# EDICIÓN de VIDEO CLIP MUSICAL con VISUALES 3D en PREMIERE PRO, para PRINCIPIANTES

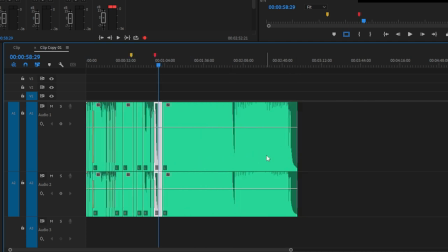[8:15]
Para que ya tengamos una idea, acá ya más o menos vamos 1 minuto del tema y todavía nos resta reducir toda esta parte de acá. A tener cuidado.
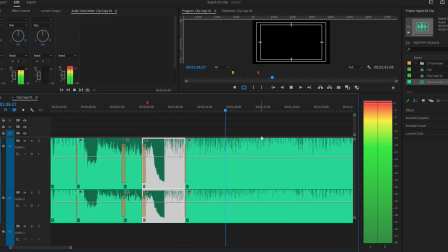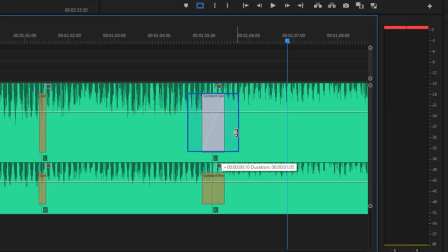[8:28]
Vamos a probar ponerle una transición de audio que sea constante, a ver si es un poco más gradual la subida y la bajada del corte.
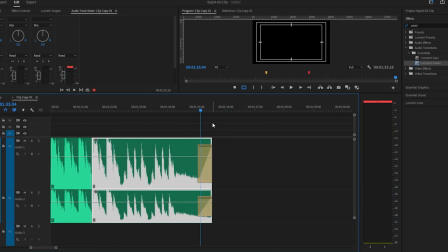[8:42]
Acá ya vamos finalizando con el tema, sí, ya es la parte final. Hemos dejado la edición del track de audio en 1 minuto 40.
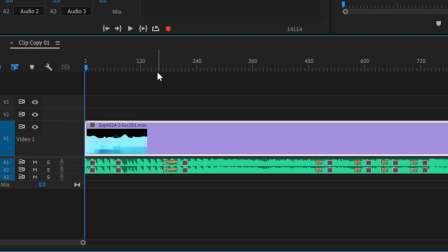[8:51]
Y ahora vamos a ir aplicando de a poco las visuales en 3D. Un detalle que les cuento, el primer video, ¿sí?
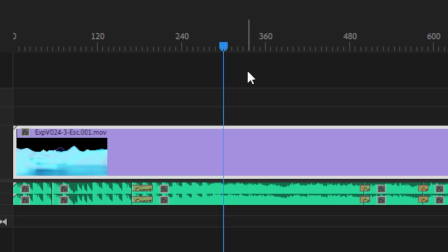[8:58]
La escena 1, a los 300 frames es verdaderamente donde empieza el loop de este track.
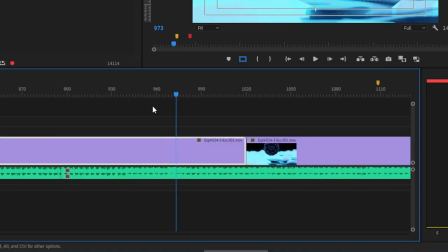[9:05]
Entonces lo que van a tener al principio es como una especie de inicio y esta otra parte es donde hace el loop.
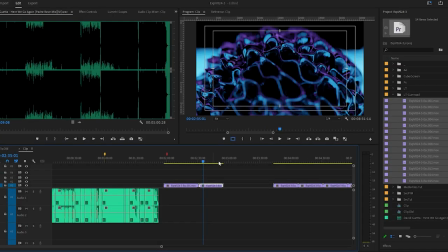[9:11]
Acá tenemos un clip que es de plano corto y ahora es el momento de estar empezando a agregar el video.
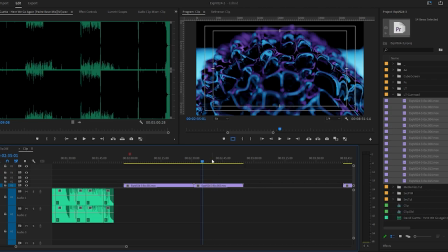[9:17]
Un detalle que le quiero contar de este pack es que todos los videos son loopeables. ¿Qué es lo que tenemos que hacer ahora, que es muy importante?
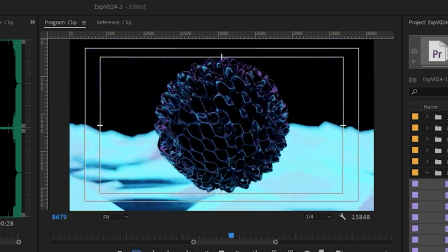[9:23]
Como antes dijimos de que hay que escuchar el track de música, bueno, en este caso hay que conocer todos los videos que nosotros tenemos,
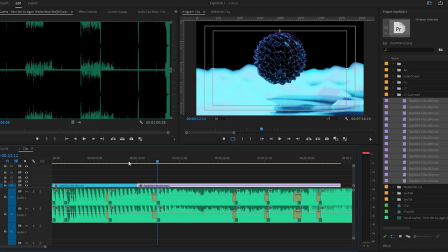[9:30]
conocerlo bien y conocerlo bastante y verlo todo y verlo en play. Entonces nos vamos con lo que es la elección de los momentos que queremos.
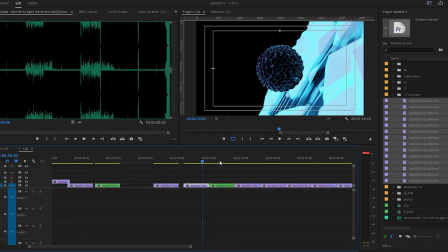[9:38]
No sé si empezaría con esto, tal vez empezaría a ver. y tal vez empezaré con este.
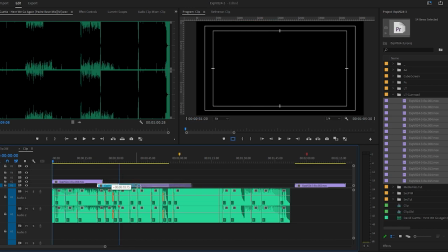[9:44]
Tal vez por la cantidad de los BPM del tema y la velocidad de los tracks,
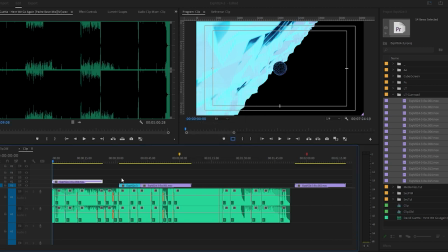[9:50]
es modificarle, saber un poco la velocidad, es hacerlos un poco más rápido.
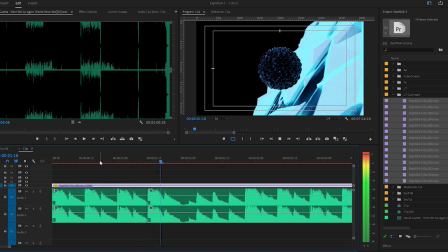[9:55]
No pasa nada. Sí, vamos a cambiarle todos, ¿eh?
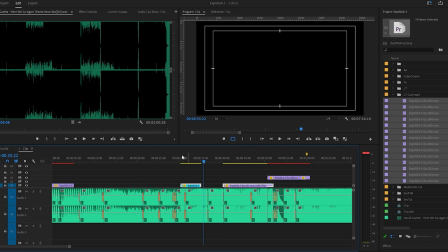[10:00]
Todos a 150 por lo menos. El tema te lo pide, ¿sí? Es como que venía medio lento. En 200 sí se nota muchísima la diferencia, entonces vamos a dejarlo en 150.
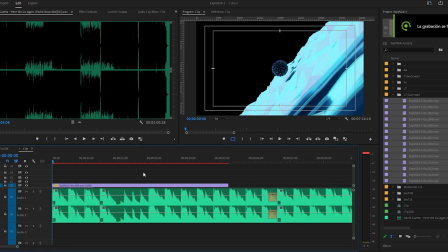[10:12]
Sí, entonces vamos a arrancar con este. A ver si acá hacemos algo.
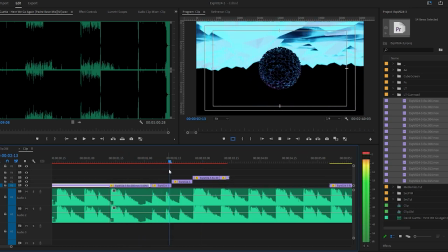[10:17]
Son los primeros segundos del tema, lo cual es muy importante, es importantísimo. Sí, acá ya el tema me está pidiendo otra cosa.
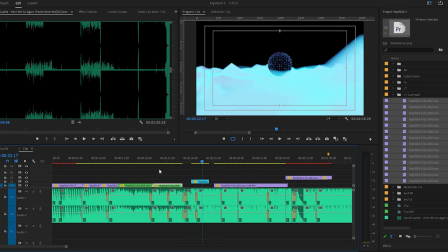[10:27]
Vamos a ponerle también esta rotación, entonces, porque está rotando a la misma manera.
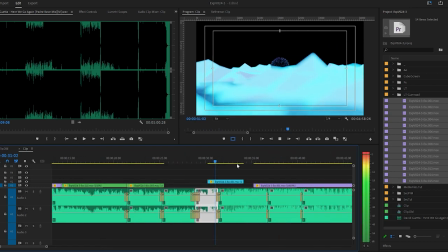[10:32]
Perdón, yo a veces los borro, pero no. Después son pedacitos que a mí me sirven. En ese momento necesito un plano bien cerrado.
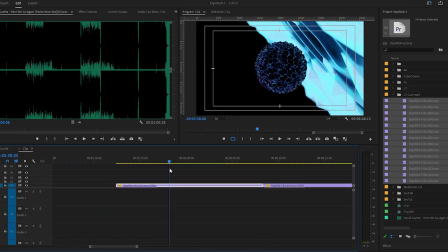[10:42]
No, a ver ahí. Divino. Me encanta. Voy a ser completamente sincero.
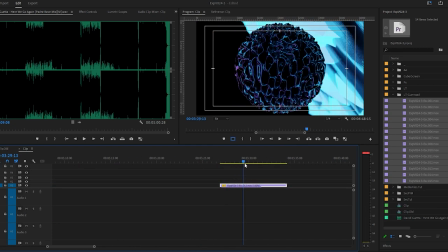[10:47]
La edición es bastante básica. Podríamos jugar con alguna especie de velocidad. Ahora vemos.
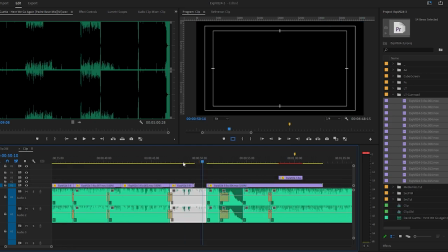[10:52]
A ver si. Puede pasar, puede pasar. Como este lo finalizamos como rápido, este también lo vamos a finalizar rápido.
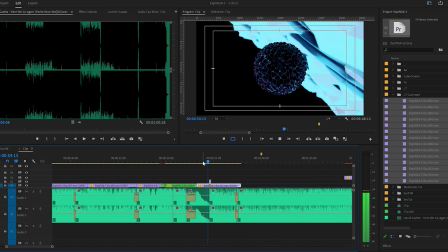[11:01]
Acá vamos a hacerle una locurita.
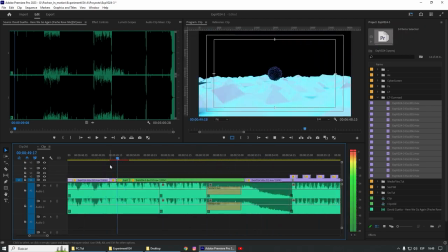[11:05]
Bueno, ya vamos editando aproximadamente un minuto y nos quedan bastante menos clips,
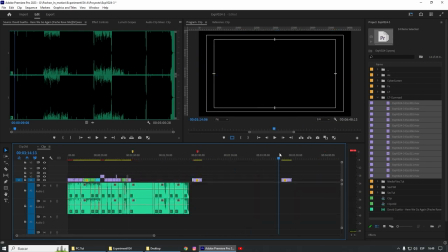[11:12]
por lo cual dudo bastante que lleguemos hasta los 2 minutos.
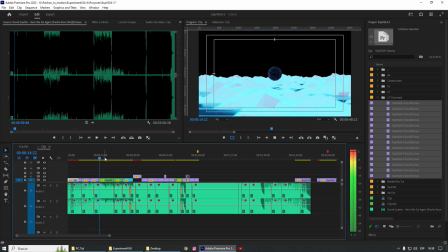[11:15]
Y lo otro que vamos a hacer es aplicar más veces el efecto de velocidad rápida en los cortes de los videos.
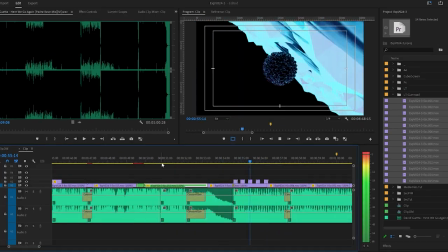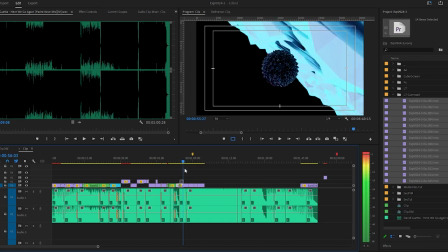[11:31]
Amigos, nos dimos cuenta de que el video no va a durar 2 minutos,
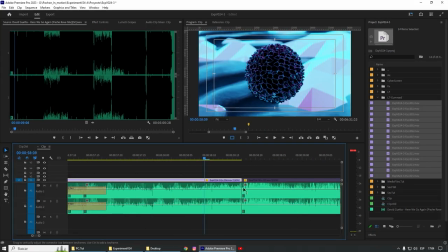[11:35]
queda muy poco del video no seleccionado y creo que es recomendable dejarlo entonces en 1 minuto y algo.
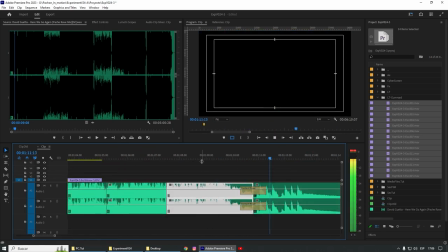[11:41]
Vamos a hacer la reedición del track de música.
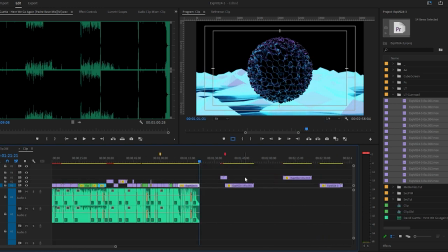[11:48]
Perfecto, terminamos con la edición de video a tiempo con el track de música.
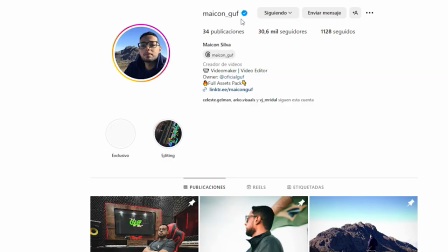[11:55]
Los efectos de video que vamos a estar aplicando ahora son de Mike on Goof, que lo encuentran así en Instagram,
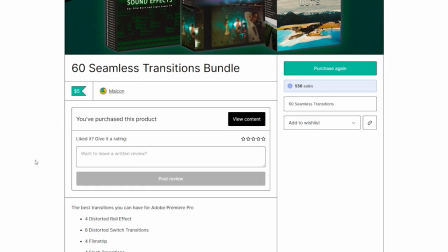[12:02]
y por $5 te vende 60 efectos de video o transiciones que la verdad son muy buenos y quedan muy bien en los videos,
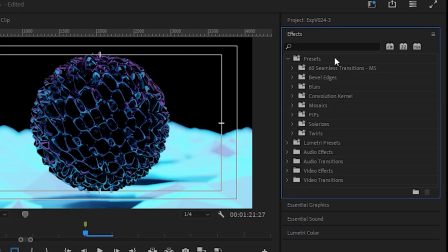[12:10]
y te incluye un tutorial para que sepas cómo aplicarlos. Una vez importados los presets al Premiere, los aplicamos a una capa de ajuste.
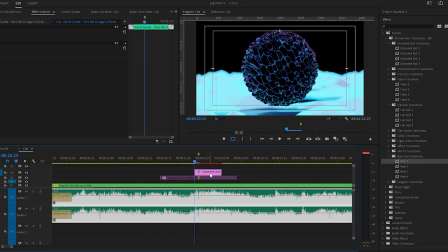[12:22]
Lo bueno de esto, no necesitas ningún plugin.